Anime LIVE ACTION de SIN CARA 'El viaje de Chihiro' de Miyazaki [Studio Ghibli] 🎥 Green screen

Pero bueno, si estáis ahí, mis amigos de la cinefilia con Tom Tucker Style. ¿Cuánto nos gusta Miyazaki? Seguro que a todos los que estáis viendo este vídeo os encanta Miyazaki y su estudio Ghibli. Habéis visto muchísimas películas del gran maestro, que por cierto, dejad vuestro amor. Vuestro amor en los comentarios. Viendo el viaje de Chihiro una vez más, dijimos, hostia, molaría hacer un personaje de imagen real.
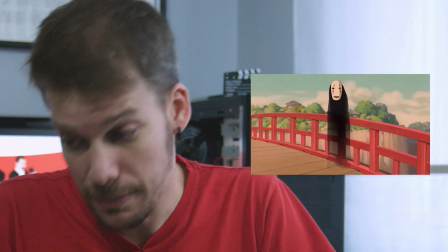26s
Y vimos al personaje llamado Sin Cara, que persigue todo el rato a Shihiro por toda la película. Es un personaje muy peculiar,
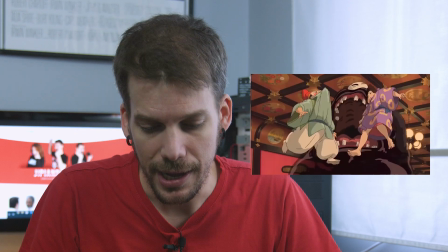35s
que tiene la capacidad de producir oro cuando engulle a otros personajes y adquiere incluso su voz. Si no has visto la película, os lo recomendamos muchísimo. Bueno, el resultado lo tenéis aquí.
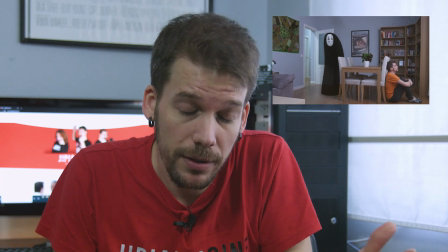49s
Te voy a explicarlo paso a paso y puede estar bien que le eché un ojo. A comer gente.
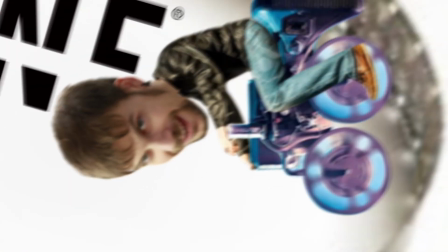vamos a trabajar de forma muy sencilla solamente con cuatro clips la capa
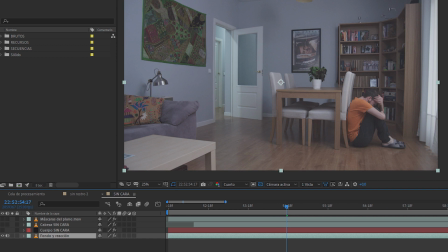65s
del fondo y mi movimiento escondiendo esa es la capa que queda en el timeline
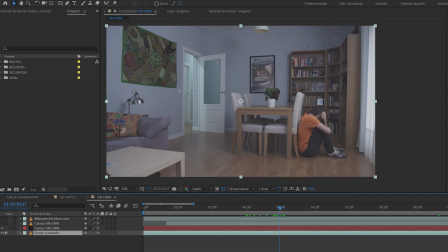71s
abajo del todo la siguiente capa sería el cuerpo esa máscara que hacemos
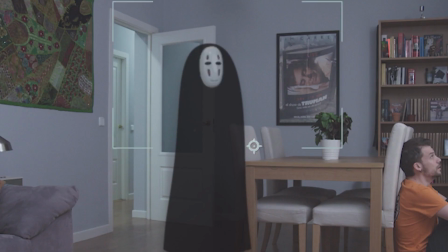78s
y luego modelamos entera luego iría la careta la cabeza de sin cara en
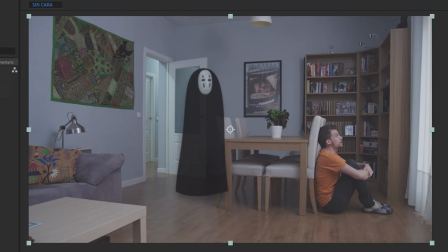84s
alfa ya con el croma quitado y por último todas las máscaras con el plano que va por encima que haría pues que ese personaje se cuela por detrás de la mesa o que aparece por la por la puerta etcétera cuatro
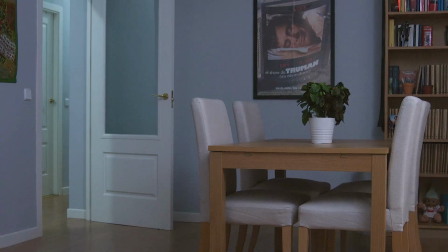99s
capas lo que primero hicimos fue colocar la cámara y una vez decidas tu plano la cámara no se puede mover si tiene cinco kilos de cemento se los pone al trip
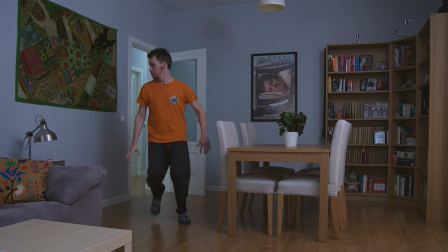113s
necesitaba llevarme ese fondo con mi reacción y luego grabar la máscara montamos el croma y
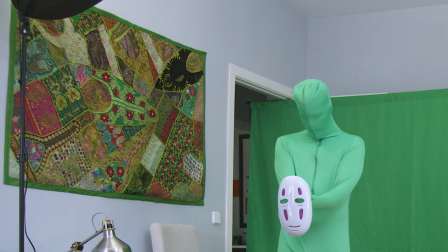119s
luego ya fue cuando hicimos todo ese movimiento que ya teníamos previamente estudiado que ya sabíamos por dónde iba a pasar el personaje yo había calculado más o menos ese trayecto y lo había ensayado para luego
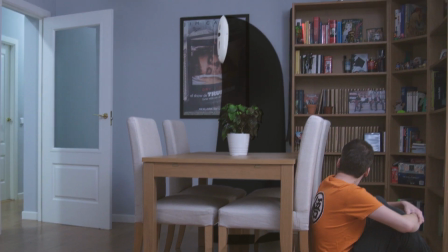133s
con mi reacción hacerla coincidir exactamente entonces como la máscara representa un trocito muy pequeño de la imagen dejé la mesa para tener una gran referencia con el movimiento no tenía solamente problemas de postproducción tenían problemas de acting me daba cuenta de que yo no lo estaba haciendo bien de que si veía el personaje
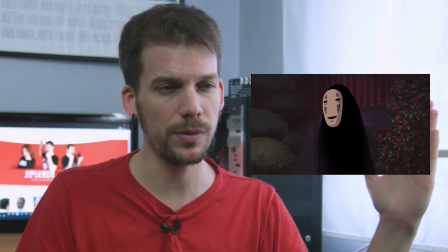157s
en la película de miyazaki veréis que el movimiento es muy flotante,
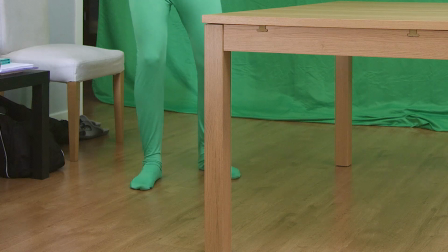163s
no es un movimiento como cuando andamos nosotros. ¿Qué hicimos? Arrastrar los pies y conseguir que no se moviese.
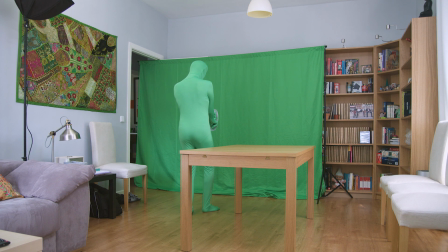171s
¿Por qué llevo la máscara en esa posición? Porque si me la pongo en la cabeza, precisamente genero ese movimiento. Yo no puedo controlar mi cabeza, mi cabeza no es un gimbal para compensar, pero mis brazos sí pueden hacer de gimbal. Y cuando empecé a hacer la capa más importante, todas las capas eran importantes,
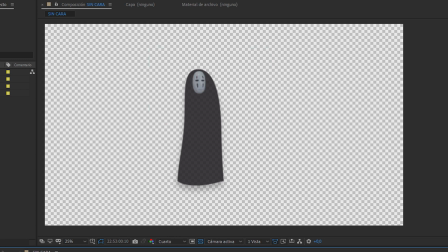191s
pero el cuerpo era una de las cosas más importantes para conseguir que tú dijese y que te recuerde al personaje de la película. Y ya lo que voy a hacer a partir de ese punto es marcar muy repartido por todo el clip
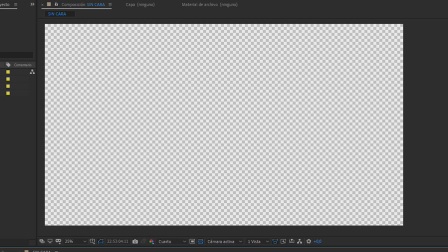207s
unos puntos de keyframe de escala y posición y una vez ya tuviese todo ese seguimiento por todo el plano,
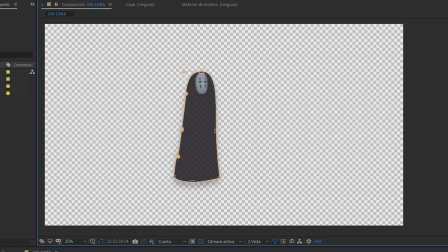214s
tocaba modelar el cuerpo, tocando el trazado de máscara. Ya lo único que había que tener era paciencia. Tenéis que saber que si la cara va a estar completamente de frente, el cuerpo va a sobresalir porque parece como que estaba como enchepado por encima.
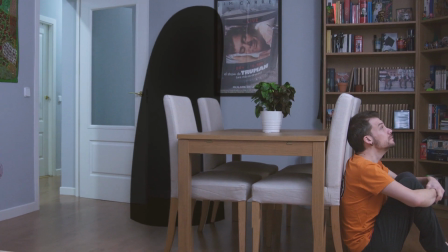232s
Pero si se gira, lo más normal es que si yo me giro, déjate de ver este hombro.